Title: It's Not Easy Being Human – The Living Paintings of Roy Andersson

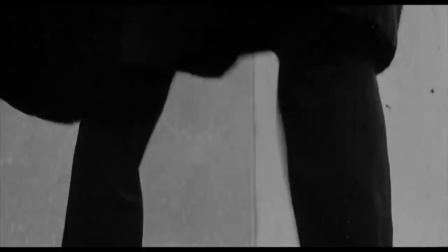There are some filmmakers whose style is so unique they can announce themselves in a scene.
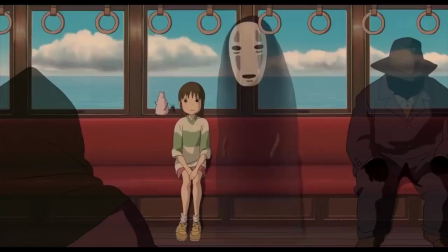With such personal vision, such specificity of time, place, and cultural context,
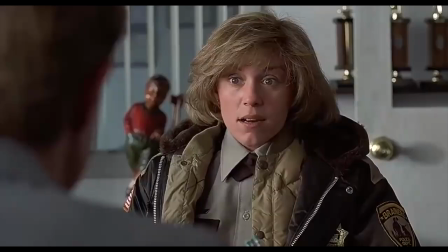we only need to spend a minute in their world to recognize their signature.
So it'd be quite a coincidence if they weren't, you know, connected.
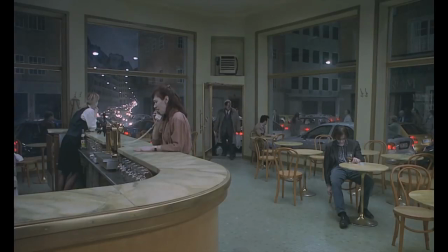But then, there is another breed of filmmaker, those who can make themselves known in a single frame. Filmmakers like Roy Andersson. With only 5 features to his name, the Swedish director is a visionary in the true sense of the word. No director shares his process or style or sense of the absurd, and this is reflected in Andersson's discussion of his influences, rarely ever citing other filmmakers.
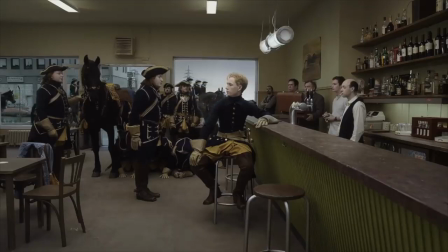Instead, he speaks of painting and the history of art.
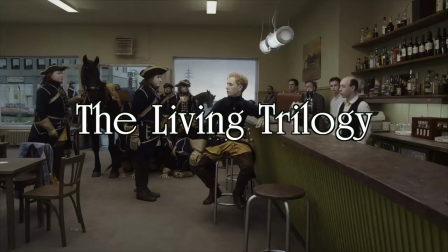When you watch Andersson's films, this makes complete sense, especially with his most acclaimed collection of cinematic paintings, The Living Trilogy,
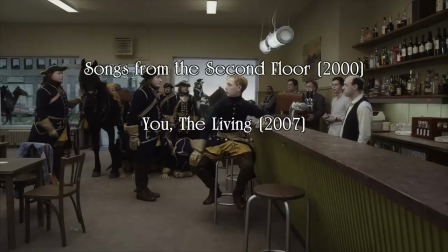which includes Songs from the Second Floor, You the Living, and A Pigeon Sat on a Branch Reflecting on Existence.
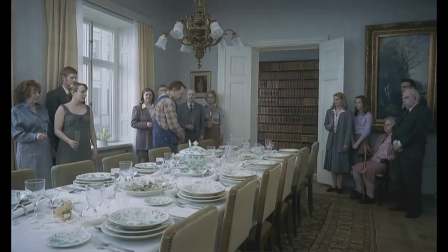These films are made up of perfectly composed scenes, which we only ever see from a single deliberate angle. The viewer's eye is not governed by cuts, close-ups, or kinetic camera work. Rather, you explore each scene in the same way you would a painting in a gallery, with your own sense of time and attention.
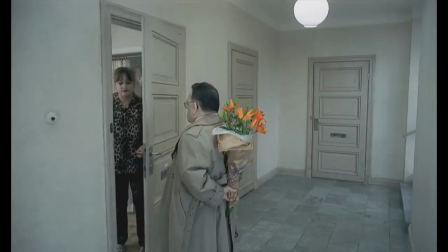I want to inspect Andersson's painterly influences and how they inform his distinctive style,
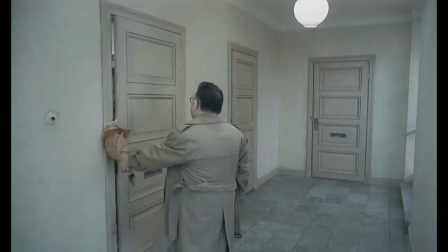and why this establishes him as one of the most singular artists to ever work on the cinema's canvas.
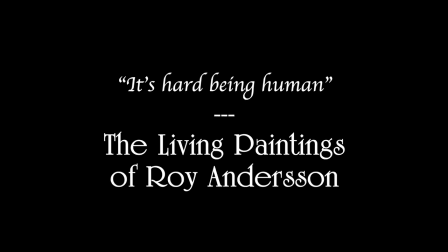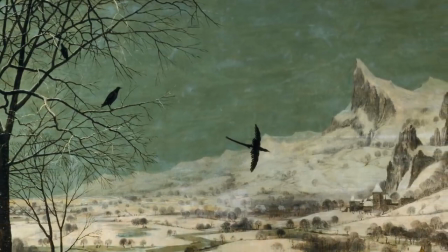When interviewed about the final entry in his Living Trilogy, Andersson cites The Hunters in the Snow by Peter Bruegel as a primary influence.
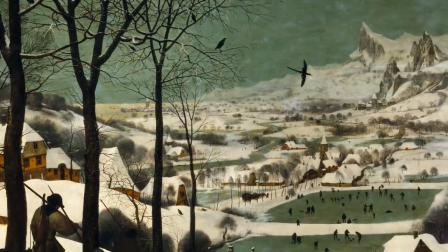At first glance, this might not be clear,
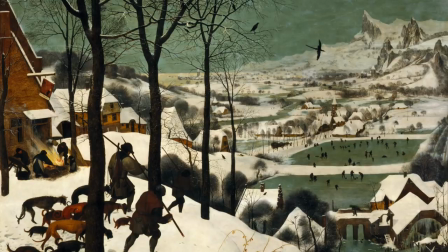but the 1565 oil painting by the Dutch Renaissance artist echoes many of Andersson's aesthetic and thematic occupations.
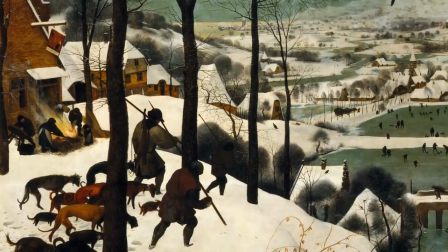In the foreground is a scene of drudgery and the everyday labours of man.
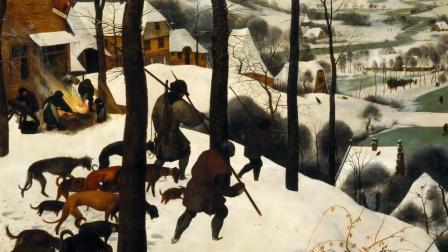A hunting party returns from what was clearly an unsuccessful trip. To the left of them, a group tends to an open flame.
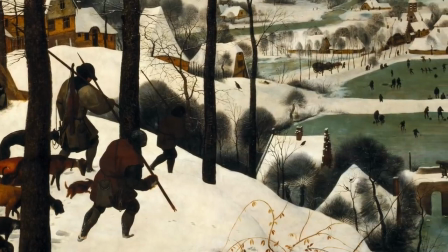And then, prominently, in the distance, there is a whole society of silhouettes skating on a frozen lake,
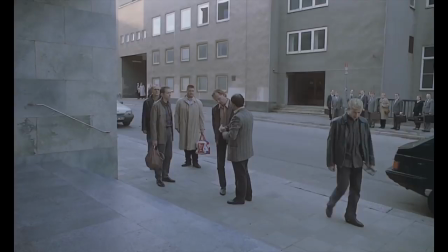unconcerned and unaware of the struggle depicted in the foreground. Andersson's worldview is similar.
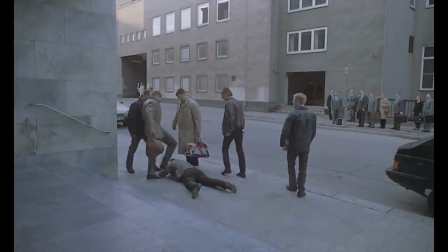Like a painting, his screen reveals everything in the same focus. The background and the foreground are just as clear as each other.
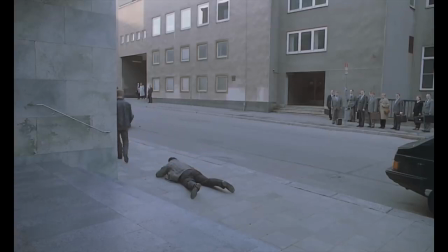And he's interested in ordinary people too, struggling and failing, while in the background, a larger world skates on.
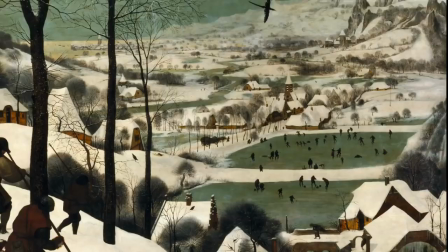Andersson also cribs from Bruegel's colour scheme.
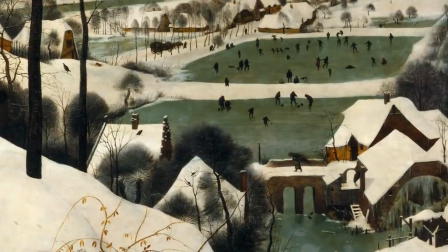His colours are complementary in their muted melancholy, the people are faceless and the trees are bare.
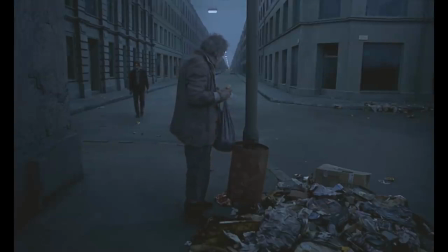The colours in the Living Trilogy aren't so much muted as they have taken a strict vow of silence. The characters' costumes are chosen to complement the colours of the walls as if, at any moment, these figures might fade into their immediate environment.
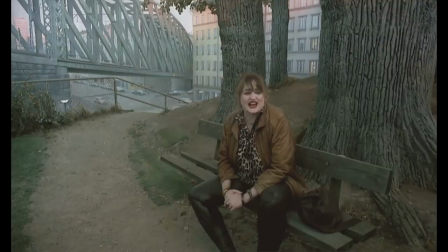Andersson also emulates Bruegel and the larger body of Renaissance artists by giving his scenes a strong sense of centrality. Our initial gaze is guided towards a middle moment. Where Andersson is uniquely cinematic, though, is how he chooses to reveal elements, letting hidden aspects emerge in time.
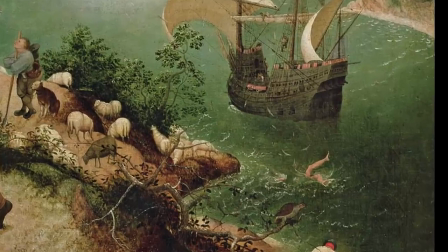But they've always been there, and this mimics the way we find hidden details in paintings as we spend more time in contemplation of them.
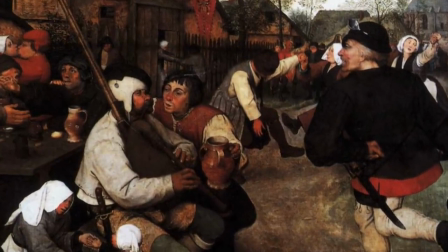Bruegel was famous for his refusal to paint figures in accordance with urban standards of beauty.
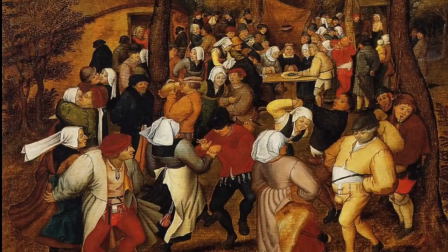He was more interested in peasants than the aristocracy, and as far as we know, didn't paint a single nude.
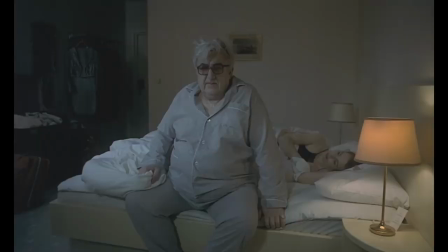And Andersson is similarly uncompromising,
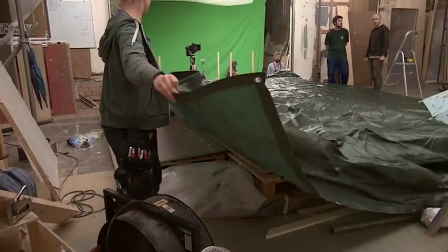not just in his insistence on using ordinary-looking people in his films, but also in his process as a whole.
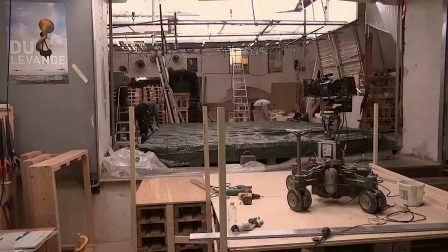It takes him up to 4 years to make a single one of his films, and is nearly entirely self-funded.